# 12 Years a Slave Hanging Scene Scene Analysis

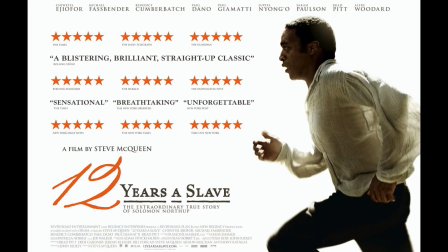0s
Director Steve McQueen's 12 Years a Slave tells the biographical story of Solomon Northup,
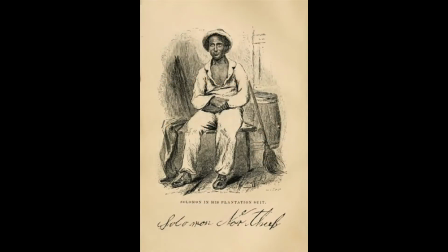6s
who goes from being a free man to a plantation slave to regaining his freedom.
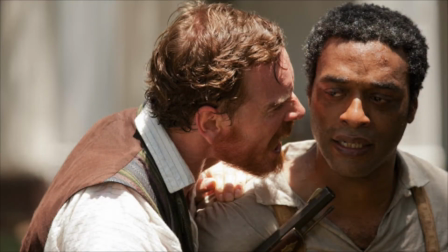11s
This movie reveals the extent to which Solomon and the other slaves on the plantation have been dehumanized and deprived of their dignity.
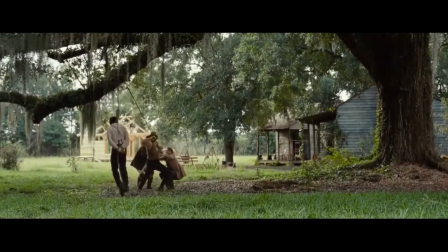19s
In this scene, Solomon reaches his breaking point and is stripped of his humanity.
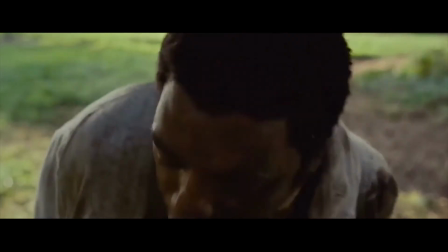24s
This is seen through McQueen's use of depth of field and long shots to
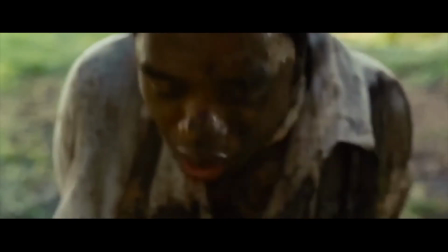29s
accentuate the visceral violence and force the viewer to witness Solomon's suffering.
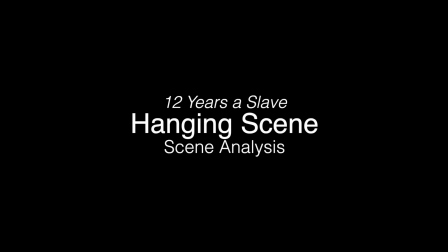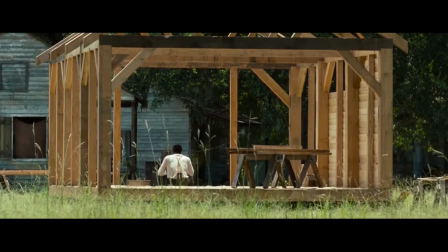40s
The scene opens with a long shot of Solomon in the location where he rebelled against his overseer.
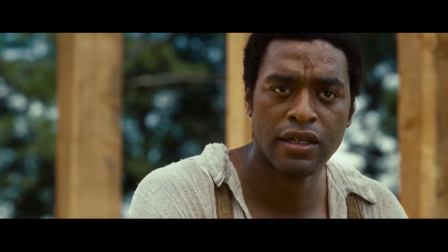45s
A close-up of his face reveals his emotions and shows Solomon reflecting and dreading what punishment he will face.
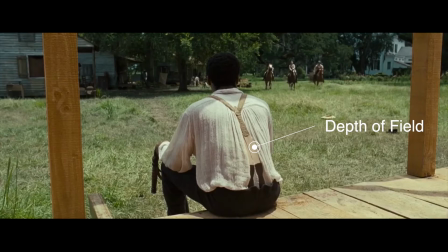55s
It cuts to a shot utilizing depth of field where Solomon is in the foreground while three men on horse approach him in the background. This angle is foreboding as Solomon can only watch and do nothing as they approach him.
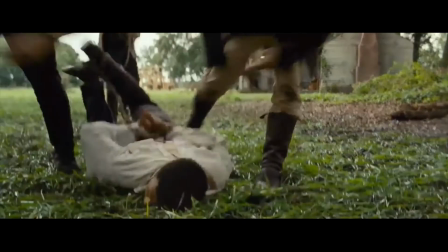67s
There's an abrupt jump cut and the camera is level to the ground, showing the horrid nature of what is happening.
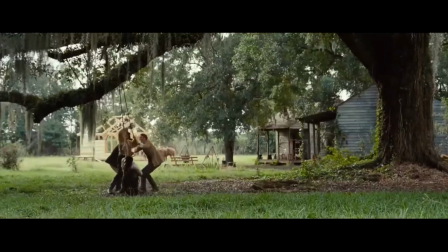73s
The shot cuts back to a wide angle. With the audience being able to see the entirety of the situation, they can only watch in horror and disgust as Solomon is hanging.
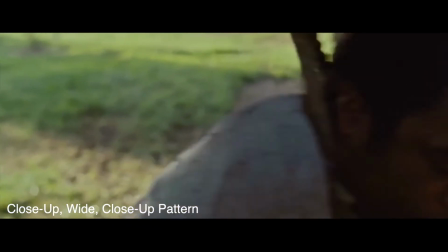83s
Another extreme close-up is used on Solomon's face, and it emphasizes the horrid nature of this act in history,
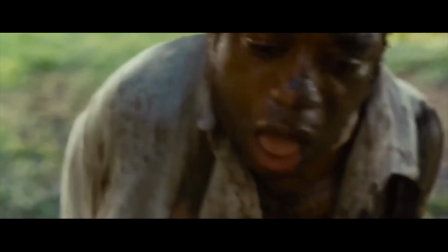89s
because the audience can see it in broad daylight, making it a hard scene to forget.
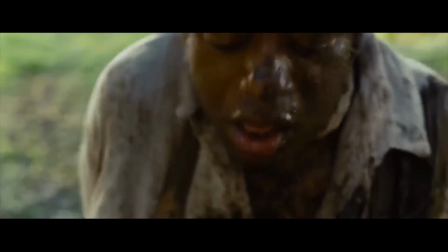93s
This close-up utilizes a shallow depth of field to focus on Solomon's face, giving the audience an intimate and uncomfortable view of Solomon's despair.
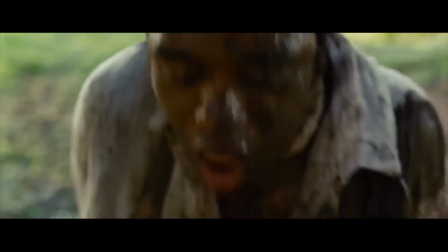102s
Similar close-ups are scattered throughout the ensuing conversation. The men speak of Solomon as if he's a piece of property.
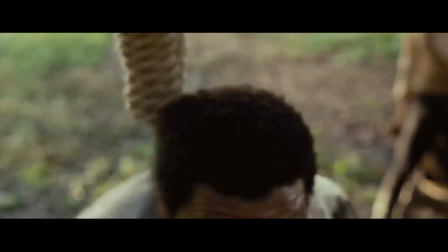110s
Solomon's gasps for air are nothing but background noise.
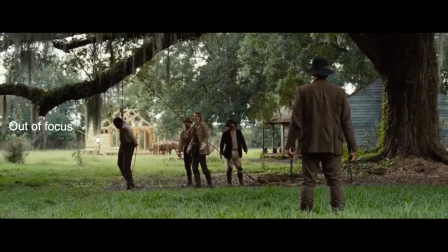113s
In some shots of Tibbets, the background is blurred, but the rope supporting Solomon can be seen shaking, alluding to his struggle.
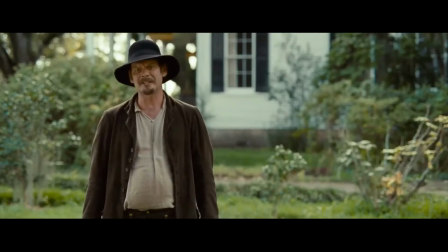122s
The unsympathetic overseer leaves Solomon fighting to survive, only supported by the tips of his toes.
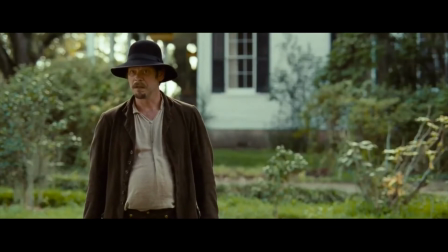127s
Even if Solomon is barely alive, he can still be used to pay off Master Ford's debt.
I say, be gone!
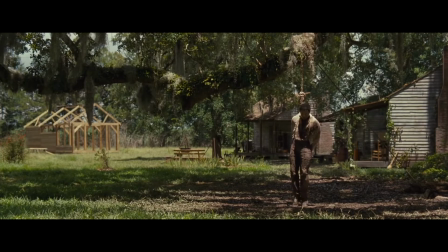137s
The next part of this scene features a very wide, continuous shot of Solomon hanging. The contrasting lighting within the shot, which places Solomon in the dark, is symbolic of his struggle compared to his surroundings. Rather than containing many cuts like typical violent scenes,
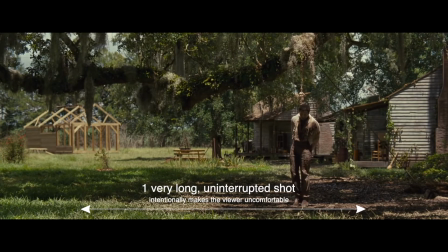153s
McQueen makes us watch Solomon struggle to survive for an uncomfortably long amount of time with very little else going on. This portrayal of violence through editing, or lack thereof, makes the audience uncomfortable and therefore more aware of the pain and brutalization he and other slaves endured.
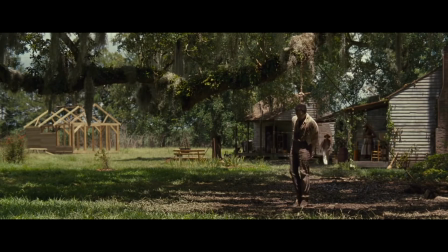The same shot continues, but individuals enter in the light in the background. They pass by without paying any attention to Solomon's hanging,
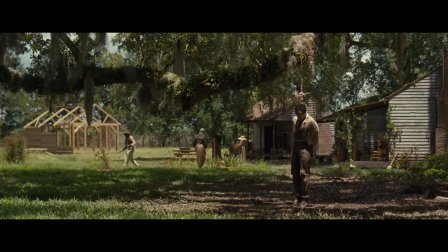190s
either immune or completely used to this sort of cruelty towards fellow slaves to the point of dehumanization.
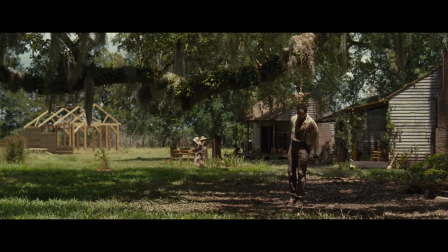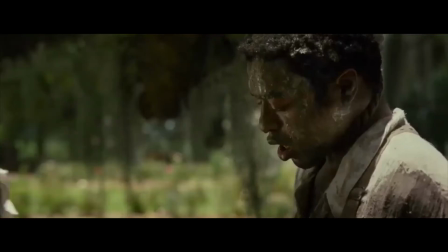220s
Eventually, a slave rushes in from the left, and the shot finally changes to a close-up, showing Solomon receiving a drink from this slave.
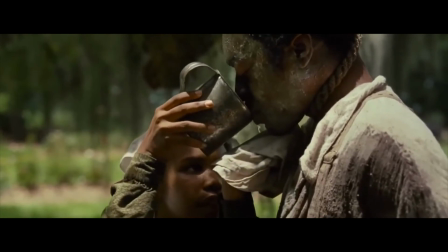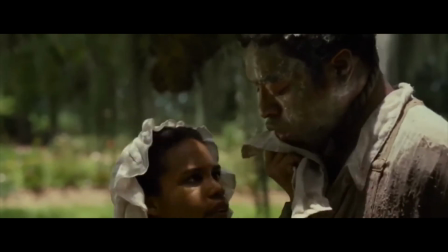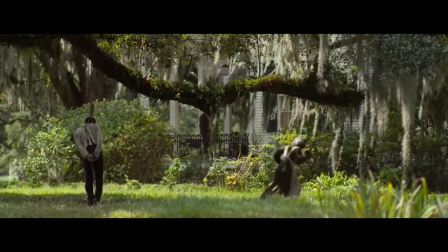237s
As she exits, the master patrols the deck from the light background while Solomon hangs in the dark foreground.
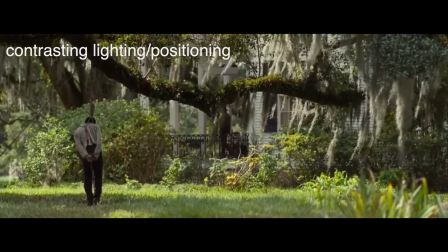242s
This juxtaposition of lighting and positioning is a nod to the master's superiority over Solomon and the lowly, less-than-human position he assumes. The shot comes from a low angle and shows the master in his house looming over Solomon in the background.
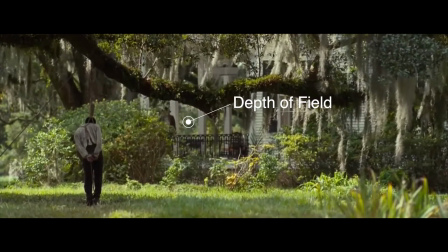257s
McQueen does this on purpose as to show the power the master has over Solomon.
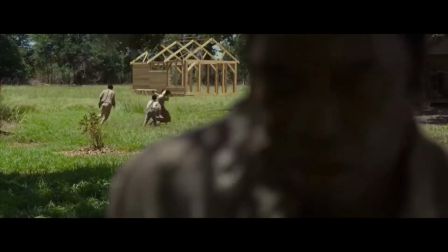263s
McQueen now cuts to the front side of Solomon close up in the foreground but out of focus.
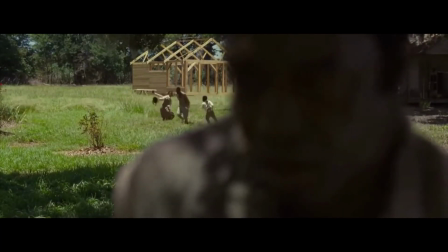268s
The camera focuses on children playing in the background.
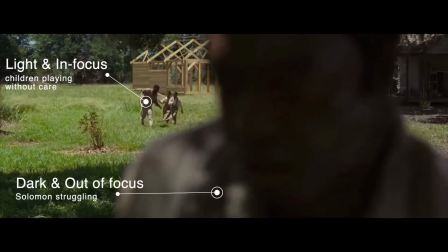271s
McQueen is using different depths of field here to contrast the two totally different events happening right next to each other. McQueen wants to highlight the inhumanity and normalcy of this event.
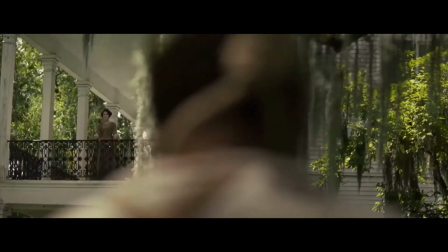284s
Solomon continues to struggle, but no one offers to help. Now the master's wife is seen in the dominant position above Solomon, another use of depth of field.
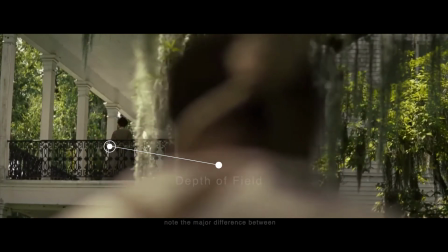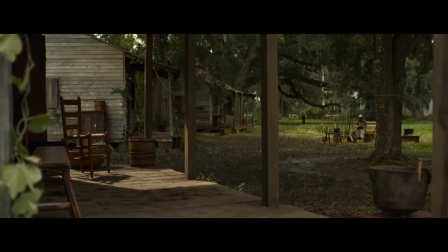302s
McQueen contrasts what we usually see with such violence in film.
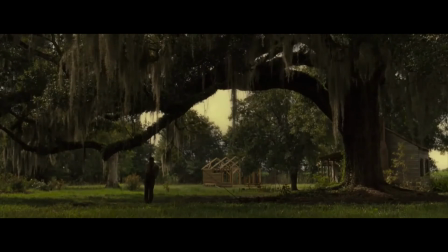306s
Instead of fast-paced, gory action, McQueen wants us to see the stark reality of what is happening by using long shots that make the audience want to look away. Finally, the scene ends and the audience can breathe again as Solomon is temporarily safe.